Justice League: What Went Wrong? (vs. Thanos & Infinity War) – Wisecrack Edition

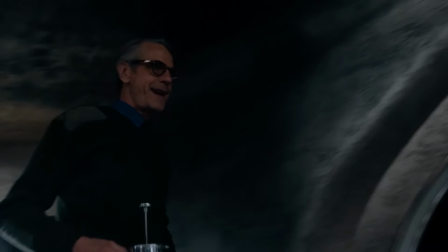[4:11] So you say you have no way of reconnecting with this Aquaman? Oh, I put a tracking device in his coat. He left without it.
This is what screenwriting guru Robert McKee means when he says that a scene must turn.
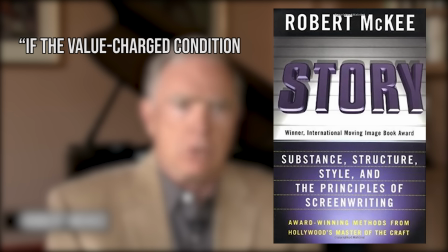[4:24]
In his book Story, McKee writes, if the value-charged condition of the character's life stays unchanged from one end of a scene to the other,
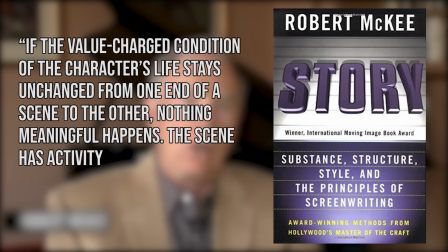[4:33]
nothing meaningful happens. The scene has activity, talking about this, doing that, but nothing changes in value. It is a non-event. It's that last point that's relevant. Without dramatic action, conflict won't advance, and the scene won't turn.
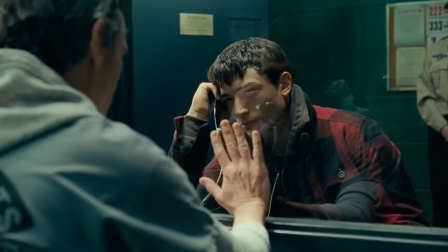[4:49]
And this is where Justice League seriously screws up. While most of the scenes do have dramatic action and do turn,
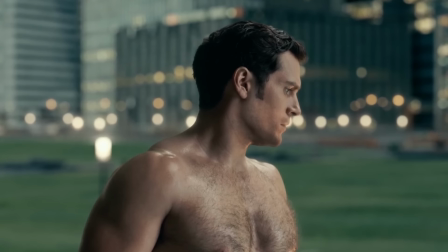[4:57]
they do so by focusing on our heroes' individual arcs at the expense of the conflict.
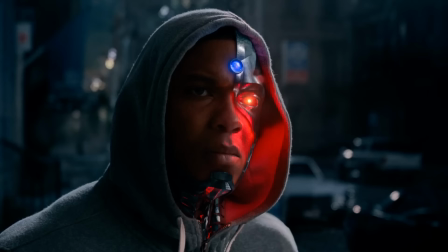[5:03]
And even though scenes turn, it's done in a way that's hasty and ungratifying.
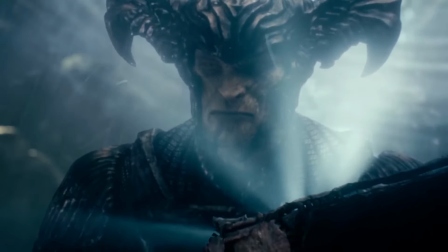[5:08]
Let's look at Aquaman again. Following the mother box being stolen from Atlantis, we see him shrug it off.
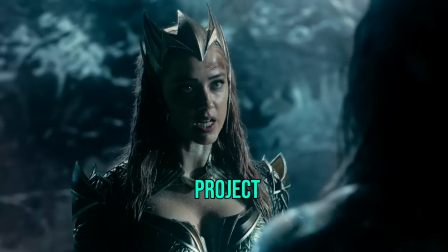[5:14]
The project of this scene would be Aquaman wants to abandon Atlantis,
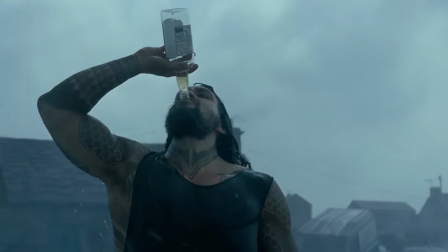[5:18]
and that makes sense based on the character we saw earlier, a man whose only allegiance is to himself.
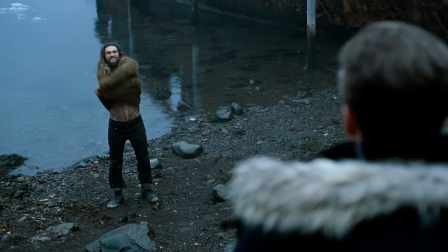[5:24] Strong man as strong as alone. You ever heard that? That's not a saying. That's the opposite of what the saying is.
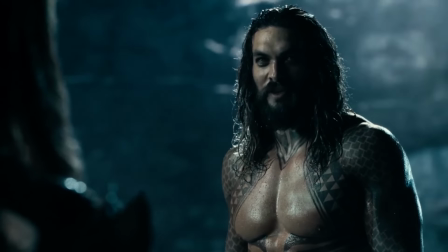[5:31]
But then comes the contradiction, and tell me if you see a problem here.
Your mother left you to save your life.
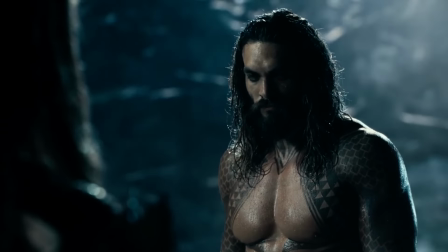[5:37] Cannot imagine how it hurt her. What it cost her. But you're not a defenseless child now.
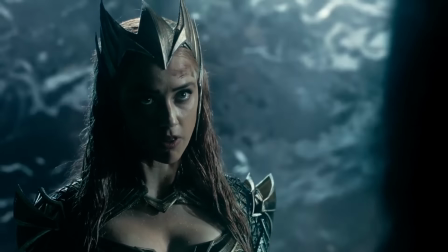[5:46] It would have been her responsibility to follow that monster to the surface and stop it.
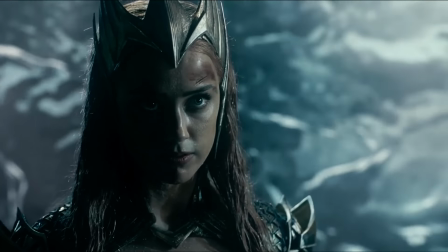[5:53] Now, it's yours.
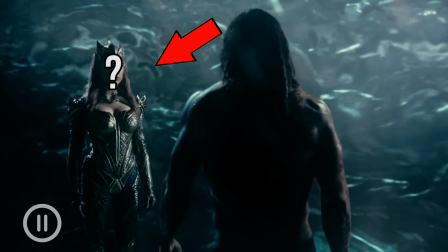[5:55]
Yeah, so that character, we have no idea who she is, and that backstory, yeah, never hinted at.
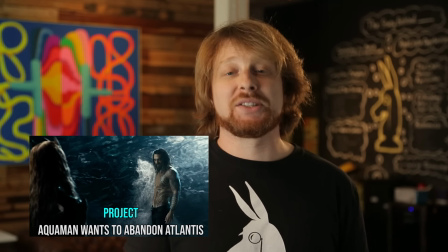[6:03]
So, while sure there is a contradiction, we could express it as, but some rando convinces Aquaman to stay.
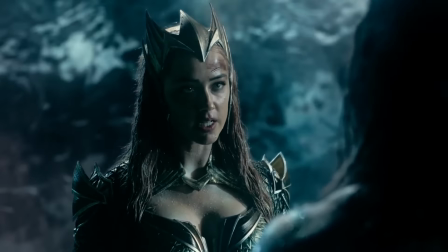[6:10]
It feels cheap, like a purely artificial and convenient plot device.
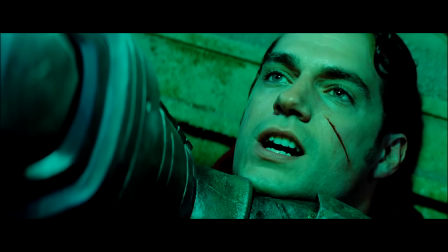[6:15]
Almost as cheap as another poor DCEU turn.
Save Martha!
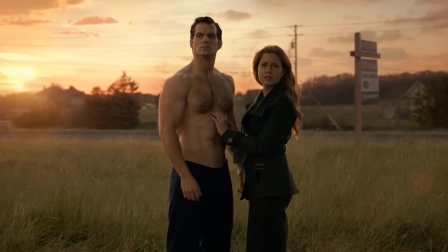[6:21]
A Deus Ex Martha, if you will. As it turns out, this isn't the only time Justice League seems to cheat when it comes to dramatic action in our character scenes.
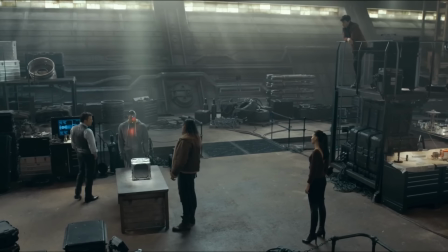[6:30] You smell good.
To prove our point, let's look at one of the most frustrating moments in the movie, the discussion to bring Superman back to life.
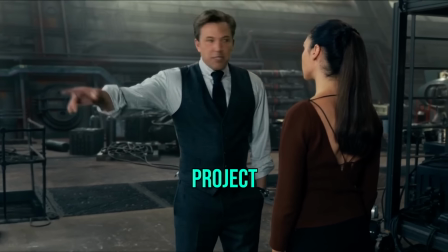[6:37]
While we could talk about how the project of this scene, Bruce argues to bring back Superman,
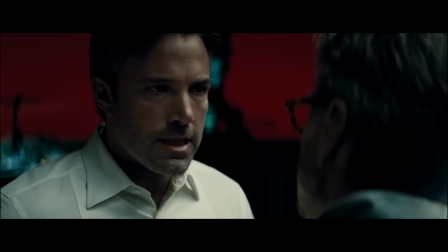[6:42]
defies the logic of its predecessor, he has the power to wipe out the entire human race, and if we believe there's even a 1% chance that he is our enemy,
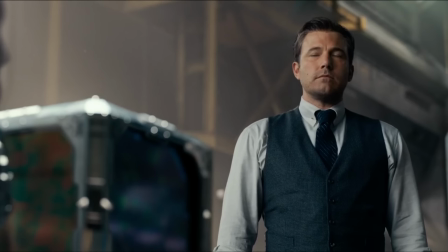[6:50] we have to take it as an absolute certainty.
By concocting some weird pet cemetery debate.
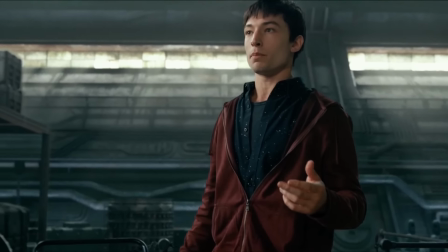[6:54] We mean bring him back in like a yay, he's back way, not in like a pet cemetery scenario.
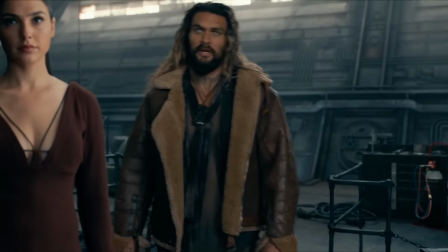[7:01]
It's actually the contradiction that really gets us.
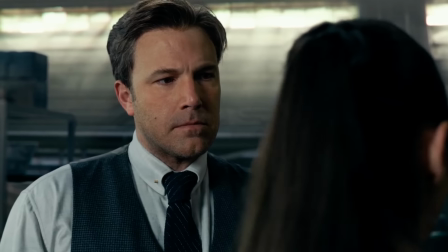[7:04]
While Bruce advocates for Superman's revival, he encounters his first obstacle in the form of Diana, who's worried about what happens if the plan fails.
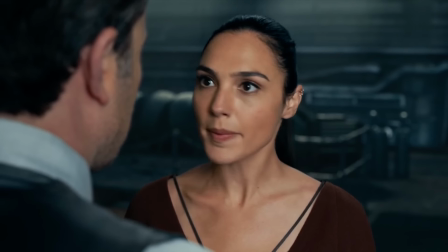[7:12] You're risking lives. Theirs and maybe countless more. We don't have time for a control group.
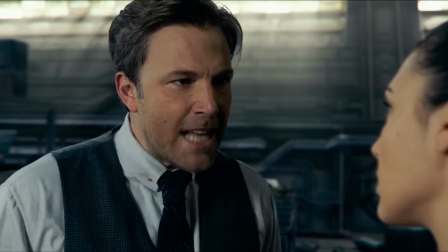[7:18] Is it a risk? Yes, but it's necessary. Why? Because of your guilt?
Now, if this had you scratching your head, you're not alone, because nowhere in the preceding hour did the film show a Bruce Wayne tormented by guilt. No flashbacks, no dreams, no coping mechanisms.
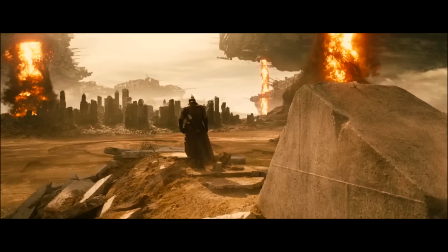[7:33]
And if you think we're being unduly harsh, then know that all of these were employed in Batman v Superman to explain Bruce's extreme distrust for the Man of Steel.
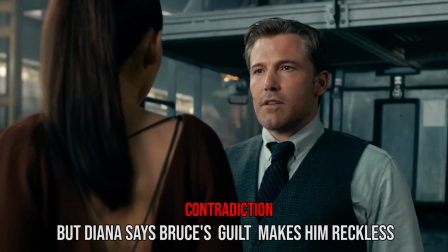[7:41]
Just like with Aquaman, the scene has dramatic action, and yes, it turns, but only through artificially inserted conflict. Unsurprisingly, there are some pretty big consequences for making so much of the dramatic action focus on our heroes' very thin personal and interpersonal arcs.
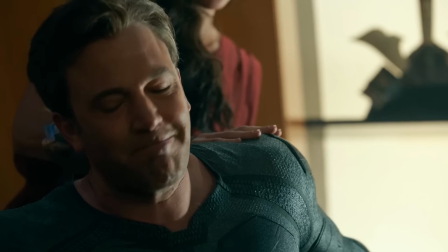[8:00]
In fact, the film is so preoccupied with rushing to set up our characters and their own foibles, like Flash's social awkwardness,
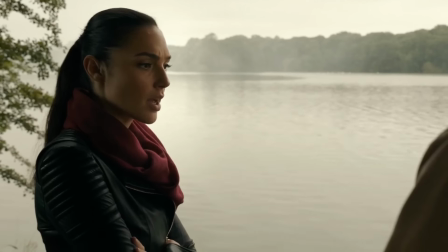[8:07]
Aquaman's lone cop persona, Cyborg's self-hatred, and Diana's isolation from the world, that it seemingly forgets Steppenwolf altogether.
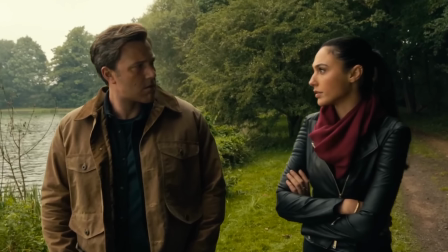[8:15]
Case in point, consider the mother boxes. You know, these.